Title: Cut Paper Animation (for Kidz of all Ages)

It's fighting in all directions. Then, once I've got the characters, we start coloring them in. I use felt tip markers generally. They're quick, they're easy. You can use anything you want. You can paint. You can use things that are already colored in. Once they're colored in, we cut them out. That's what Bob's doing right now. He's using a scalpel, the kind you buy. You can buy them in art stores. They're medical scalpels, just like doctors use, cutting open your little bodies. They're very good. They're easy and flexible to use, and the blades are replaceable.
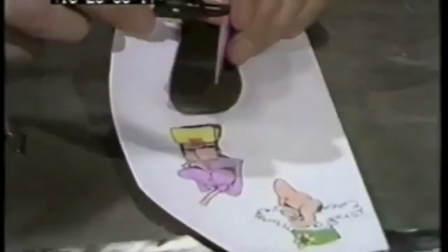The key thing when you're doing cutouts is to remember that once they're cut out, you've got to black the edges of the paper with a black felt tip marker.
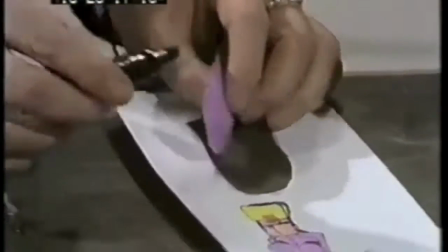Because without those blacked, you get little white flares coming up when you're actually shooting it, and it spoils the entire illusion.
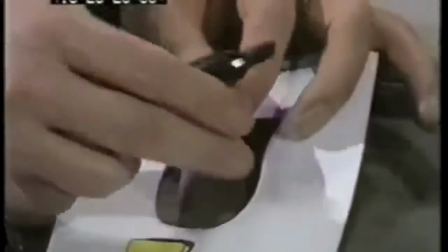No longer is the thing a rounded image against nice deep background. It's suddenly a piece of paper stuck on top of another piece of paper, and it's gone. It's no good. Once I've got the characters, which are very messy to deal with, it's all little bits and pieces. I usually do a sky, which could be painted, could be a photograph from a book. This one's a photograph which I colored in.
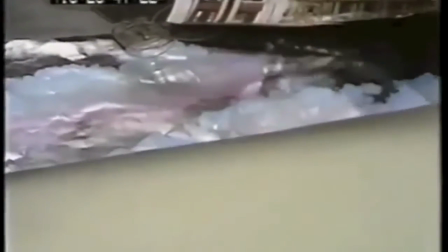I just use simple grounds, which is mainly a shaded piece of color. You can add buildings, you can add trees. Again, cut out whatever you need, put them down. You've created the scene. The old man in the pram is there, and you've got it. One of the problems with all of these little bits of paper, though, is that they are easily misplaced. I think I've lost something already. But what I tend to do is either put them in small little envelopes for each character. Each character's got a little envelope. Or I tape them onto the back in one little piece.
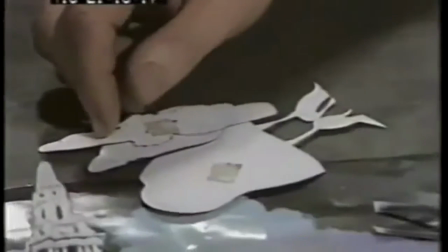I've done some things that were really too big for either envelopes or tape. Vast amounts of little pieces. That's what you're going to see right now.
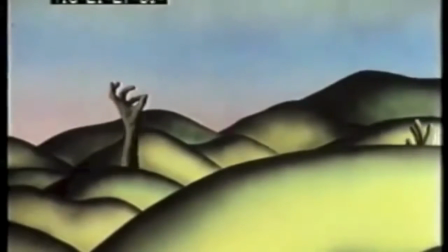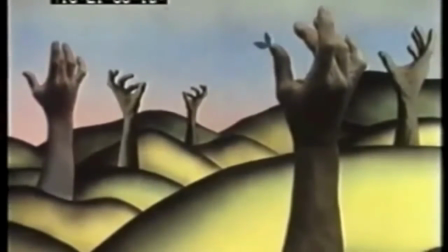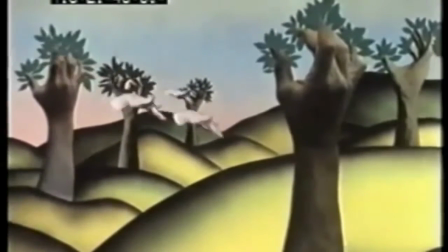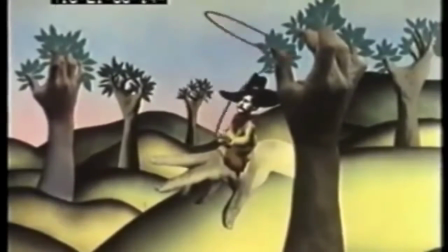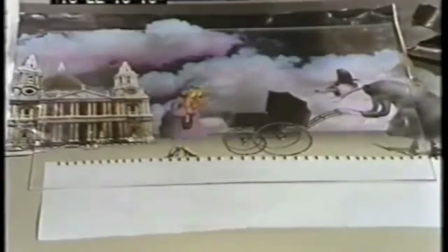I've now got everything set up to actually shoot that sequence we were talking about. Problem when you're shooting cutout animation is shadows. It's a terrible problem, but we're stuck with it. It's because of all the pieces of paper we've got. This lady, where her head is about 5 layers of paper deep.
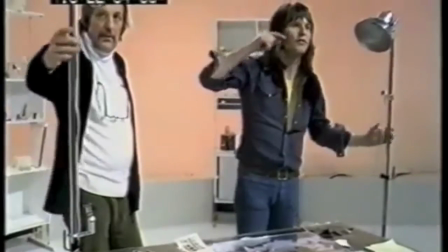So what we do we've got to light it first, and we light it with lights as high as we can get. If you can get the lights way up in the air, the better off you are, because you get less shadow.
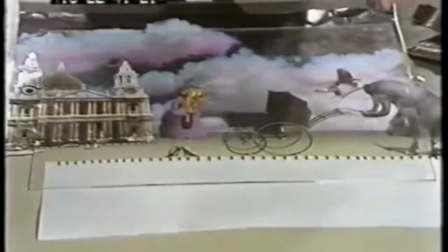The other thing we use is a large field, again, as big as you can, because it minimizes whatever shadow there is there.
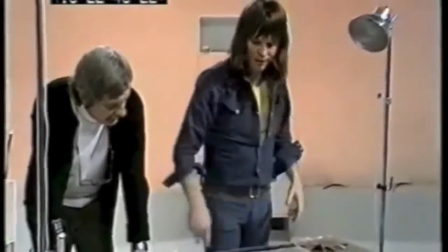And finally, I also use padding underneath. Sometimes I'll put either a felt pad or a foam rubber pad underneath, which cushions it,
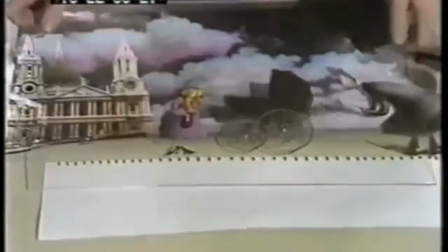and pressing down on this Perspex plate, it could be a glass plate, it doesn't really matter, holds everything down tight.
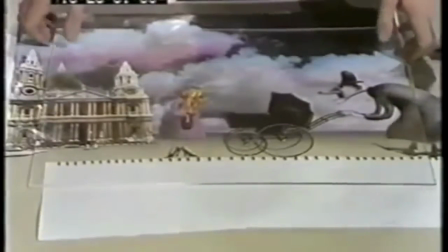Okay, now we're basically ready to shoot now. I've got a template here,
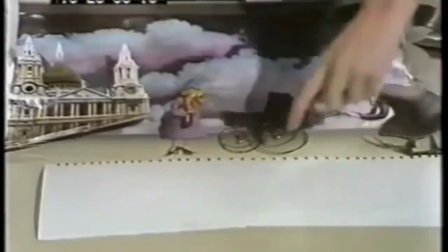like so, which is marked out in little marks along there, which tell me how far to move the pram each time as we're moving in.
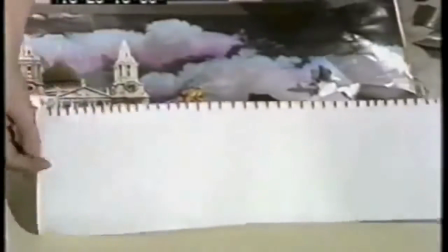Using the front of the pram, we can do a shot, move it, move a shot. That's flapped by tape, so we can pull it out of the way when we actually shoot.
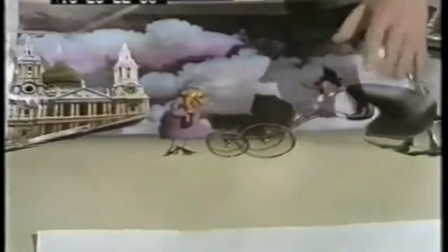So assume we're ready to shoot. We've moved into position. There we go.
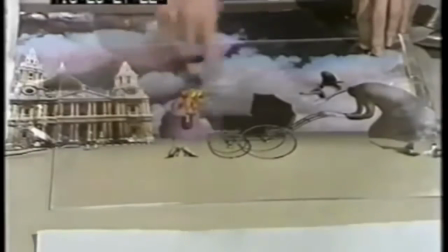Another thing I've had to do is to tape down all the characters in there, because every time you lift this off, you see what happens.
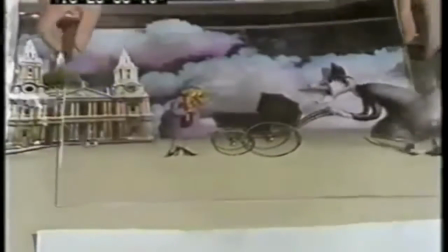It moves. I haven't actually taped the old man down. I've done it with bits of sellotape.
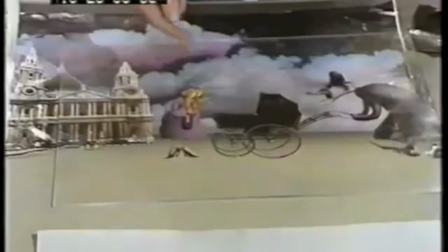You can just fold it and make a little loop like that, stick it on the back. There's also other types of tapes you can use. There's double-sided tape.
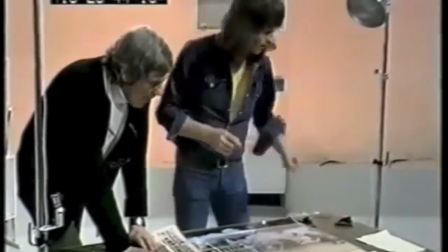There's a new magnetized tape that I've heard about, which I haven't used yet. We're in position now.
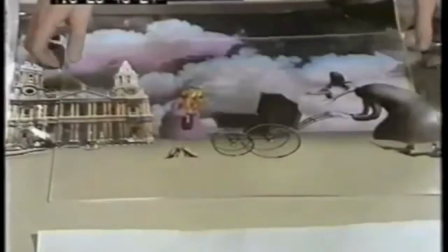We've moved the pram. Click, click. We shoot it. Now, lift this up.
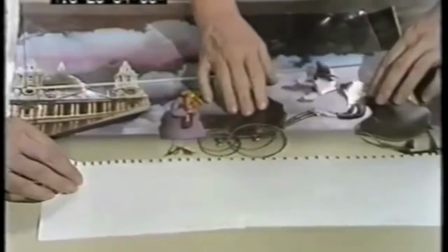Template comes in. We move it forward a bit. We've had to move the feet.
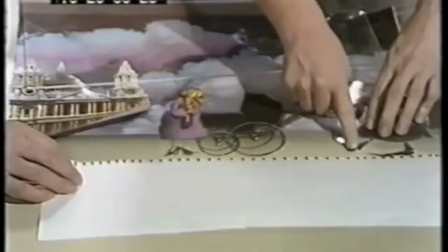Say, move it like that.